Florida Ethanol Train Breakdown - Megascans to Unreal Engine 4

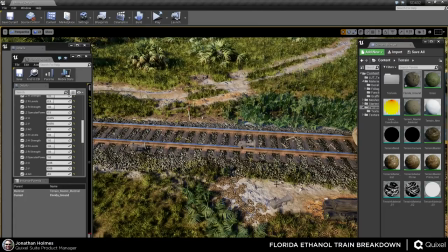If you're doing personal work, or if you start a project off with an instance setup like this, which I would recommend doing anyway,
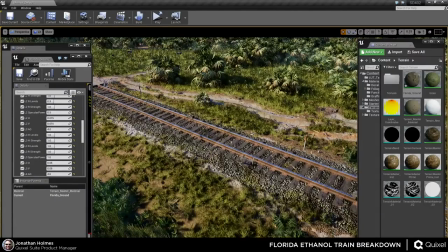just because if nothing else, you have that control, and it's so cheap that you're really hurting not doing it,
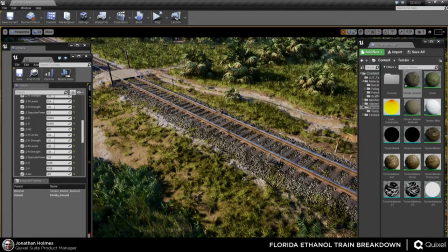because it's so much faster to change things and see them in front of you changing than it is to wait and update and wait and update and wait and update. And like I said, heaven forbid you have to change anything in the terrain shader, because if I went back and updated the terrain master material itself and not the instance, we would be waiting for over 2,000 shaders to update.
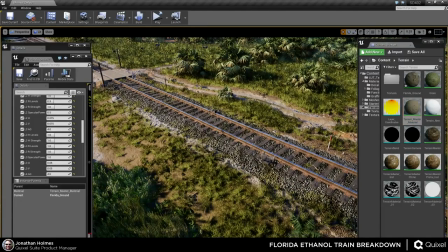Like, it would take so long for it to finish recompiling. It is insanely slow.
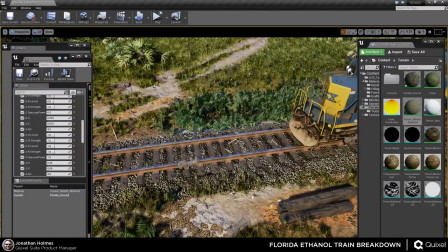So that being said, it is now 3:19, and this has gone by so fast, so we need to really well, I need to focus more so we can kind of cover some more ground here.
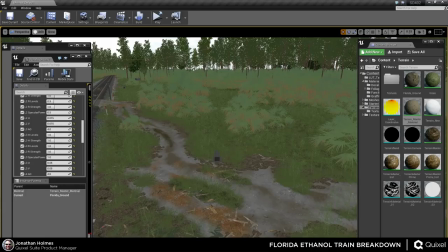I've covered camera setups, but I don't think I covered everything that I did in them, so I'm going to go and mention one other thing that I found really useful working on this.
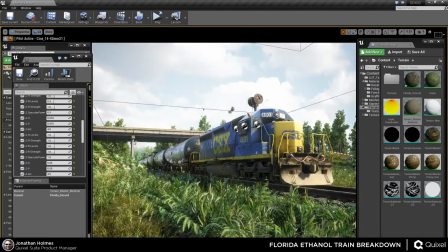If you guys don't use HDRs for your environments, please start looking into doing it. 2/3 of the visual look of this scene comes from using HDRs. The sky itself is from, I believe, hdri-skies.com, or if you just type in HDRI skies on Google, you should probably get them.
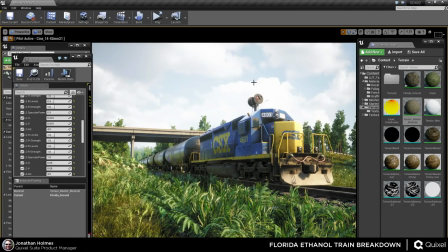I think this is HDRI number 198 on the site. It's a 4K image. It's free to use for pretty much anything. If you need something larger than that, I think they sell them at a pretty affordable price of like $20 for 15K material, which is not a bad deal.
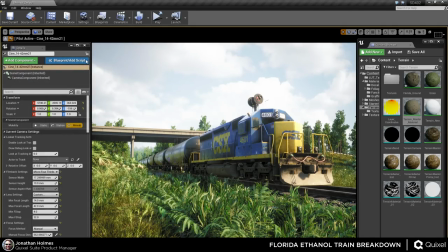The camera uses the HDR file to light the scene. The skylight uses the scene itself to light the scene, and the skybox is the
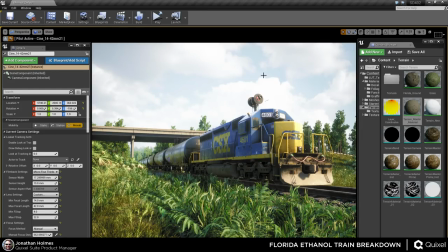best way to describe it is an 8-bit JPEG now turned into a 16-bit PNG because of banding issues I was getting in the sky. Just because 8-bit wasn't enough to properly show the levels that were in it, you'd see like blocks. You can still kind of see it even at 16-bit, but
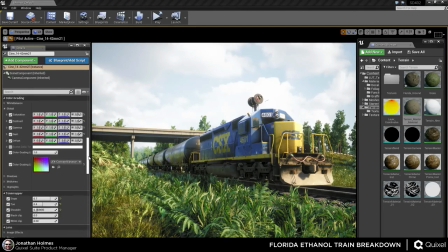using the ambient cube map inside of Unreal really pops this thing out so much more.
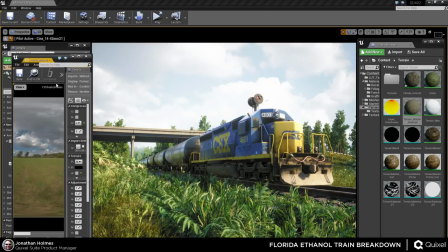You can see it right here. So this is the sky I'm using, right? This is what you see here.
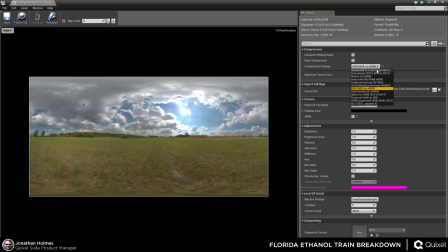This is being used as an HDR file with no compression, and sRGB is turned off, all that fun stuff. You can change anything about it that you want to change in here, but I've pretty much left it at default.
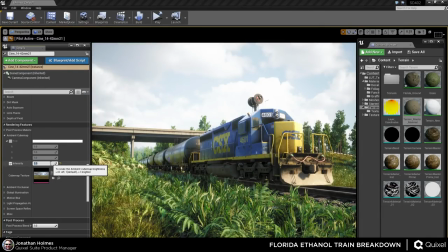But I've actually used the camera setting in the ambient cube map to use that sky to light the scene up on top of what you already see. Now, you may or may not like what you're seeing here. I think it adds a lot to it. If I turn it off completely, I feel like it's really got something missing.
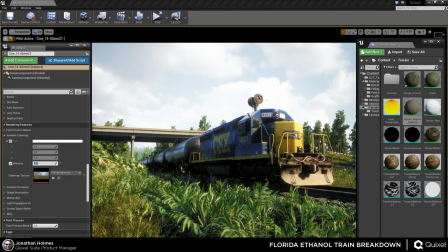Like, just the lighting from the scene itself, I don't think is enough to carry it. I think it needs the ambient cube map itself to pop it out. Because if I put it back where it was, you can actually see the trucks, the wheel assemblies of the freight train, whereas before they were just kind of black. Well, not entirely, but mostly.
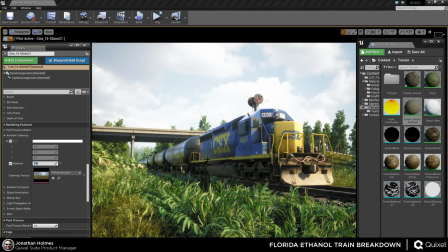Popping that back out, to me, really makes those areas of interest visible. Like, they're just so dark otherwise. And since it's the same sky and the same HDR, the lighting is really where it should be.
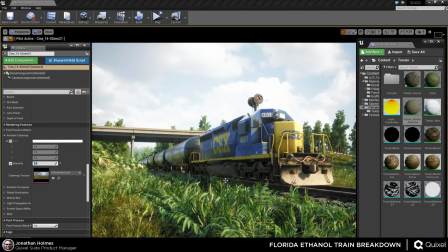It's exactly what it should look like. So it's not like you're using a different HDR from like Mars or something to try to light the environment up. It's the same environment, the same sky, and the same skybox, all pushing together different values and playing with them one by one.
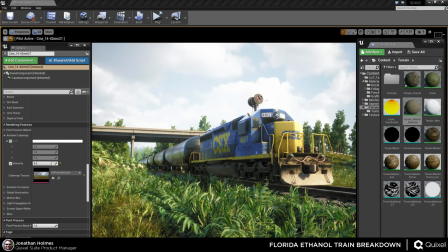And if you look at the skylight itself, it's not anything particularly amazing either. It's actually using distance field ambient occlusion. Like, if I set this back to stationary, you'll see the difference. Like, all of the AO that was underneath here is now gone.
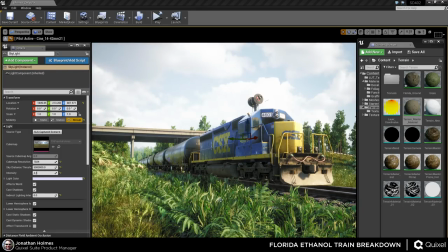But the DFAO really pushes the scene to a new level too. And if you're not using distance fields to light your project, I highly recommend looking into Epic's documentation on how to do that. It's a very easy setup. You just have to go into your edit project settings and then set the distance field rendering to on inside of your rendering settings.